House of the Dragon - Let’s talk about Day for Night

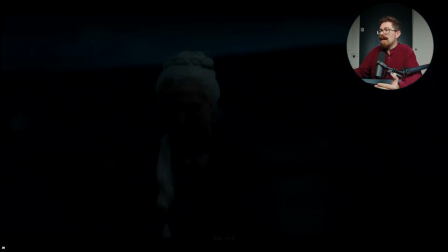4:08 But on the whole, everything's so low. Everything's so crunched down right at the, I mean, I'm looking at my screen just here, and my reflection is, from my light up here, is just obscuring what I can see on the screen.
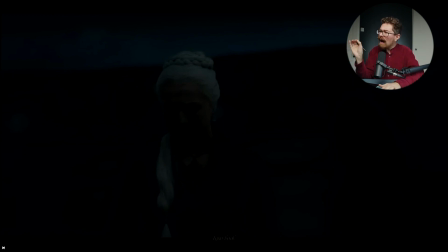4:24 And this isn't a glossy screen that I'm looking at. This is a matte screen, and it's just hard to make out the details on the person. So although you win a bit on budget, I'm not sure that you're really winning on the narrative side of things.
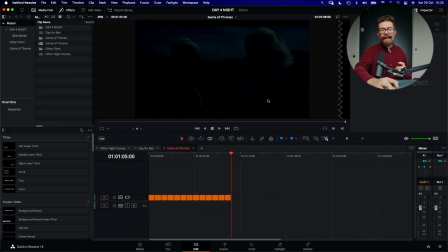4:44 All of that said, why do it? Why go to the trouble of shooting a scene and then post-converting it when you know that there's going to be a little bit of a debacle around it. I have obviously opinions on this, but I think that it sits in a broader conversation about the way that you approach these kinds of night scenes. So I'm going to jump in and look at some other films that have day for night scenes. We have Mad Max Fury Road.
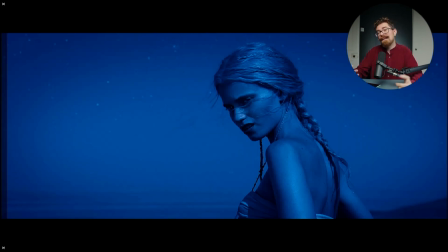5:15 Personally, I actually didn't find this super distracting because the whole film is really stylized. You know, it's not a realistic world. It's for any reason post-apocalyptic. Everything's super saturated. You've got the orange everywhere, you know, just deep color in the frames.
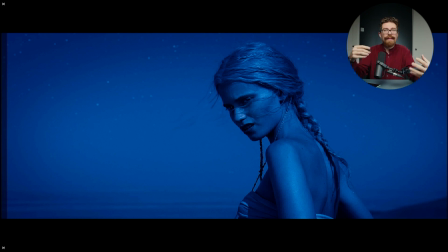5:37 And when we got to this sequence, it was an interesting break to that rhythm. Same as with the sandstorm that they encountered, that, you know, like one of the first big obstacles that they come to, that huge storm with the fire and the sand and the lightning, and all of that was a visual break.
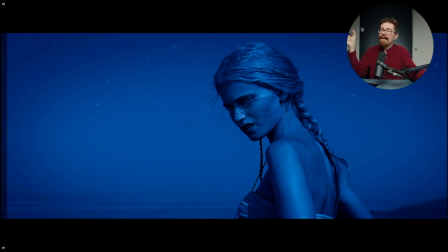5:53 And then you have this blue scene as a visual break. And I think that I never questioned it. I didn't really think about the technical, which is interesting for me because often I will get caught up in the technical side of why things are done, how they're done, all of that kind of stuff.
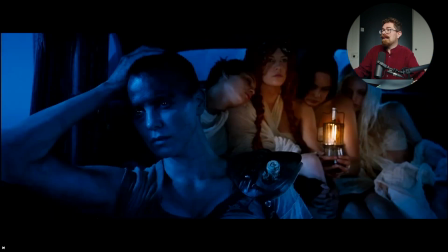6:08 But here, I actually enjoyed it. I thought that the day for night vibe that they got kind of worked.
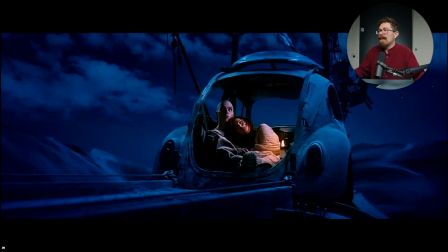6:16 It isn't a realistic world they're meant to be in. It isn't a world where you're necessarily trying to look at things in the way that you would do if they were just going out for a walk on a beach.
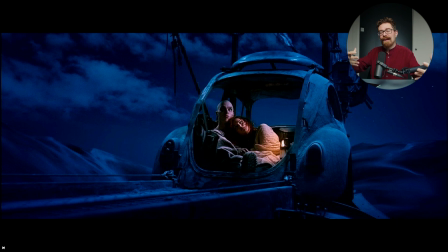6:30 You know, this is the apocalypse. This is something after a massive catastrophic event has ruined civilization. So yeah, maybe everything does feel weird and otherworldly.
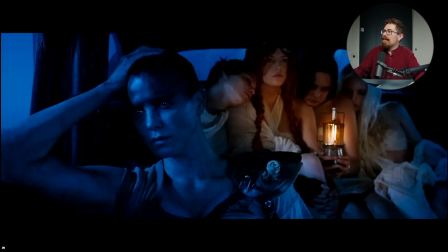6:43 I found it really interesting that they had these pops of like warm color within there as well, which, you know, there's a narrative purpose, isn't there? Look at the framing and the situation. You've got the wives in the back, you know, lit up with this warm glow. They're back there.
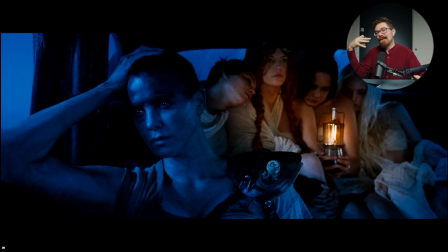7:01 They don't have to worry about what's happening as much as Furiosa in the front. You know, she's separate from them. She's a loner. She's having to deal with the massive issue that they have and take the burden of that. So the framing and the lighting is all playing to this.
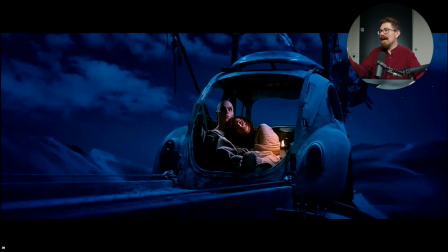7:20 Then when we jump over to this one, there's our little war boy, you know, and there's a warm light on them. He's a little bit more humanized by that. He's being brought into the fold.
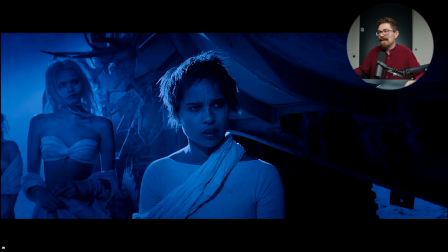7:34 So I think that the way that the day for night scenes sit in this actually kind of works.
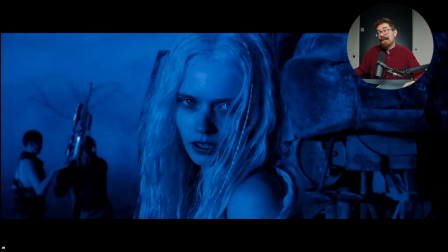7:40 Now, I'm not going to sit here and say that technically they all look fantastic.
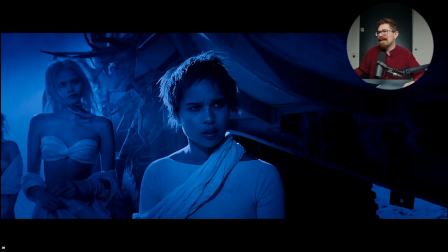7:47 There are some things you look at and you go, well, yeah, I can kind of tell that this is shot in the daytime.
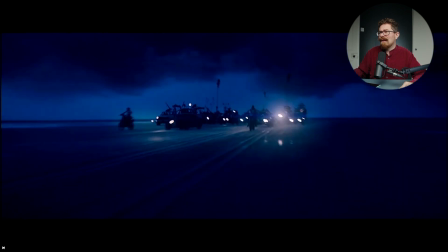7:51 There's sunlight hitting them.
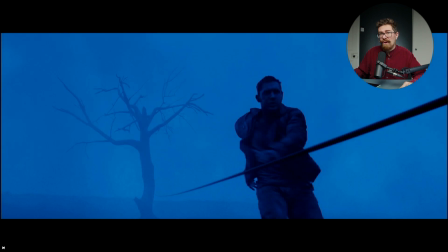7:53 But I think it actually looks good for what it needs to do in the film.
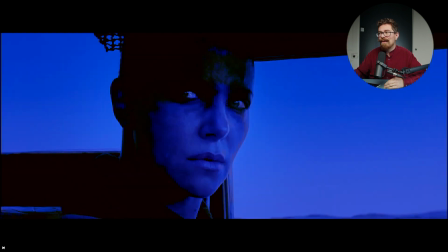8:03 Now, did you notice, when we flip to this, you know, obviously it goes huge orange, but did you notice the point at which I snuck a couple of things by us there?
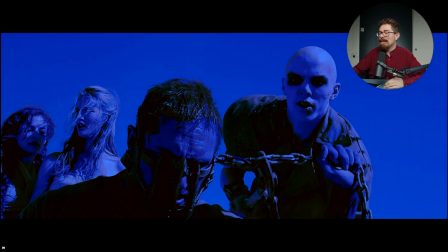8:11 So we have all of these scenes, and then, if I,